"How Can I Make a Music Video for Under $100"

So with all that out of the way is actually how I shot my first music video. I contacted Rozzy, made sure he kind of knew the quality I was going for.
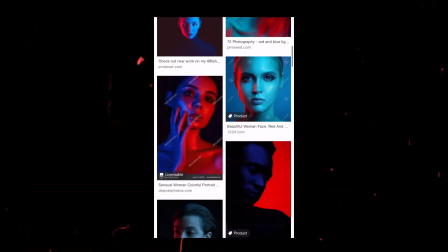11:52 I sent him kind of mood board examples of what I wanted.
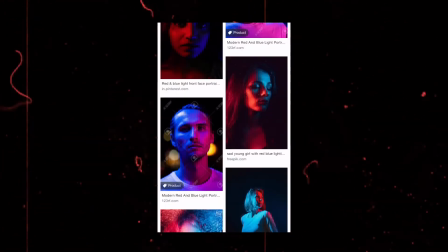11:55 So a few screenshots just online of colored lighting with that red and blue look saying like, hey, I think we could do something cool like this. He really liked that. I got some of his ideas. And so basically we went back and forth on a few different ideas. So, you know, this was pretty simple planning the whole you know idea for the story is just grabbing the full music video all the way through
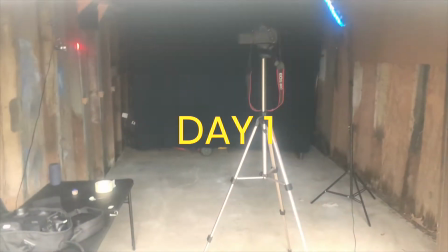12:16 with a dark setup with colored lighting for this i basically went to the garage hung up the black sheet and then i set up my key light
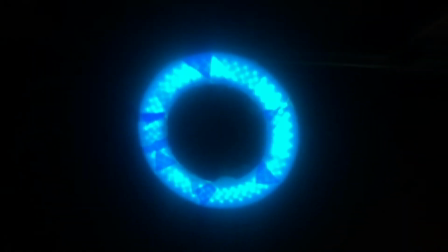12:25 my main light which is the ring light i've showed you take the file folders i had bought cut them out to the shape of my ring light
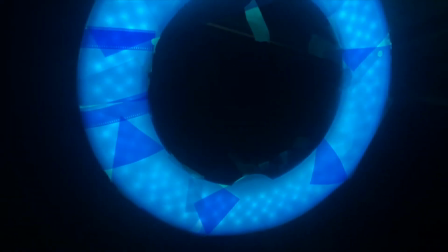12:31 because i didn't actually have the time to order on amazon like a ring light gel that would fit we were trying to get this shoot done
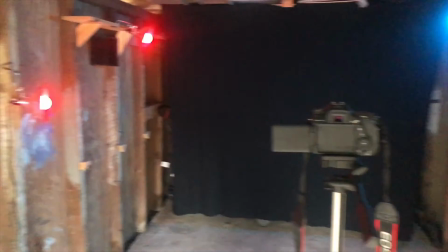12:38 pretty quick so the music video can go out quickly. Can lights have a cheap way to hook the lights onto the wall. Just put two on the same side with the red light and those gave me my colors. Now obviously it's not that simple to just set those up, turn them on and you're good to go. There's a lot of playing around with the distance my tripod and camera were from the actual background, how far the lights were from the background so they didn't bleed on to the black and then playing with just the right ISO so I didn't get a lot of grain and stuff.
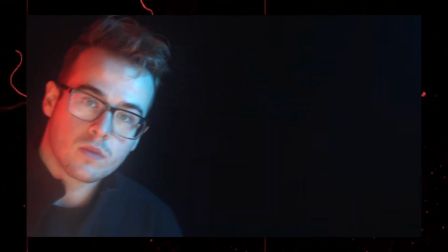13:05 The lens I used personally the most for this was the 50 millimeter 1.8. You know I would hop in front of the camera a few times see how it looked on me kind of the range I had in the frame because you know it didn't we didn't have that much room still it's still in a garage it's not like you can go everywhere in there but
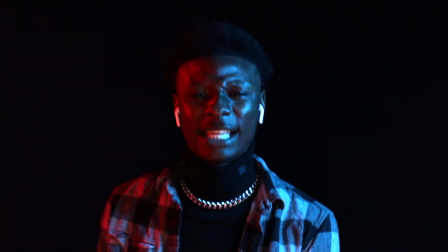13:20 I made sure I had enough range so we could get some movement while keeping Rozzy in the actual shot and for these shots it was a matter of just taking
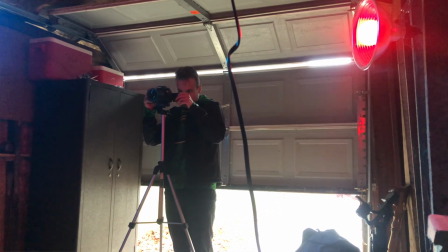13:27 our time and shooting it multiple times so Rozzy showed up we uh you know played around with the exact uh focus for just
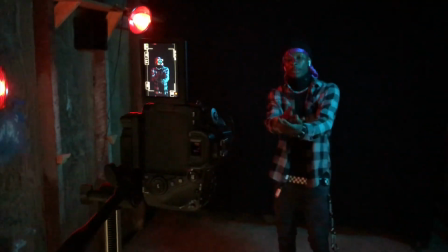13:34 a second play the song through three four or five times maybe more and basically just got the full song with you
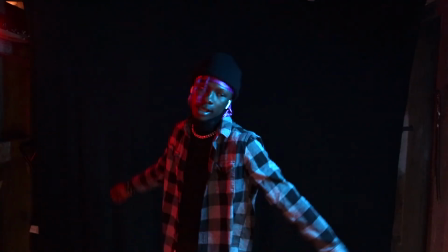13:41 know a tight close-up kind of something like this we did a wider shot and then I had him try out a few things with you know a little lower energy trying kind of a side profile was pretty cool and just messing around a little bit but grabbing the full song all the way through just so we have
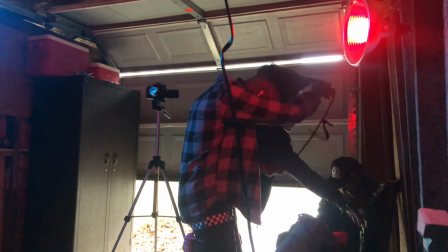13:55 that to cut in between another thing is we did actually try out separate outfits for it as well just to get a little variety in the shots and that was basically it for the first day of shooting and we're only really planning two days to shoot so then came the next day we met at the parking garage we had agreed on one was a little more straightforward because it was just bringing the speaker you can't really set up
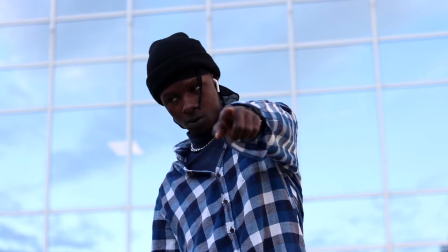14:16 too much of the shot there just plan the right time where lighting wasn't too harsh it was a bit more of a cloudy day we used a 18 to 55 millimeter with
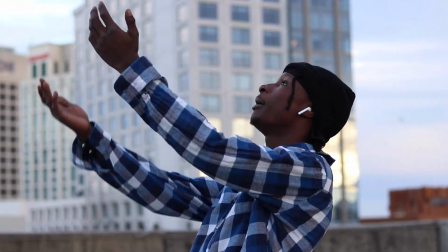14:23 an nd filter i had my canon 80d on a ronin s so i could kind of track all of his movements
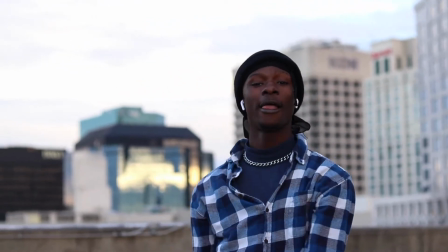14:31 pretty well this way you know i'm keeping the focus and getting a little bit of that like kind of action in there so for these we did wide shots as well as close-ups
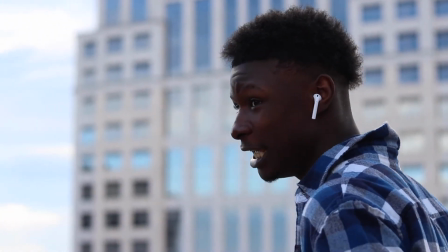14:40 i think the close-ups look really cool because you get the blurred out kind of city background and we ran that through with separate outfits as well to again add a little bit of variety to our shots and really the last few shots i got were you know we had gone through the song fully with two different setups and while we were at the parking garage we decided to go to their elevator actually
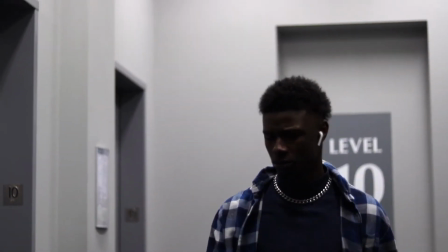15:01 and just try out a few different shots so we got him coming out of the elevator tracking him as he's walking you know through the parking garage to you know where we
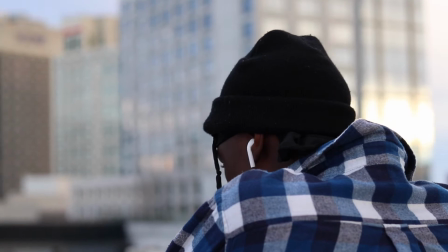15:09 shot and it actually looked really cool along with him looking out over the city at the end yeah that was kind of just a improv that looked cool because we wanted to try it out and those are really all the shots I had I also did fly my drone up once they left
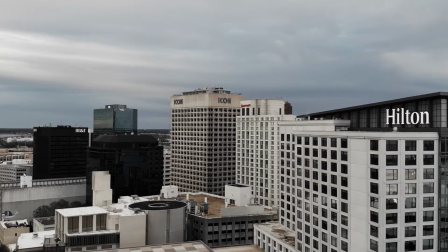15:23 to grab that kind of shot you see at the intro of the downtown city look. I think it looked pretty good too and added kind of a little more personality to the video itself.
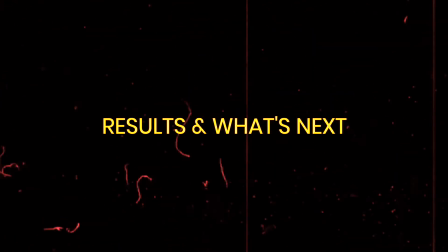15:33 So if you want to see the full music video I'll have it linked down below but for now let's talk about what to do after you've finished your first music video. To go from here basically is how you're going to charge in the future.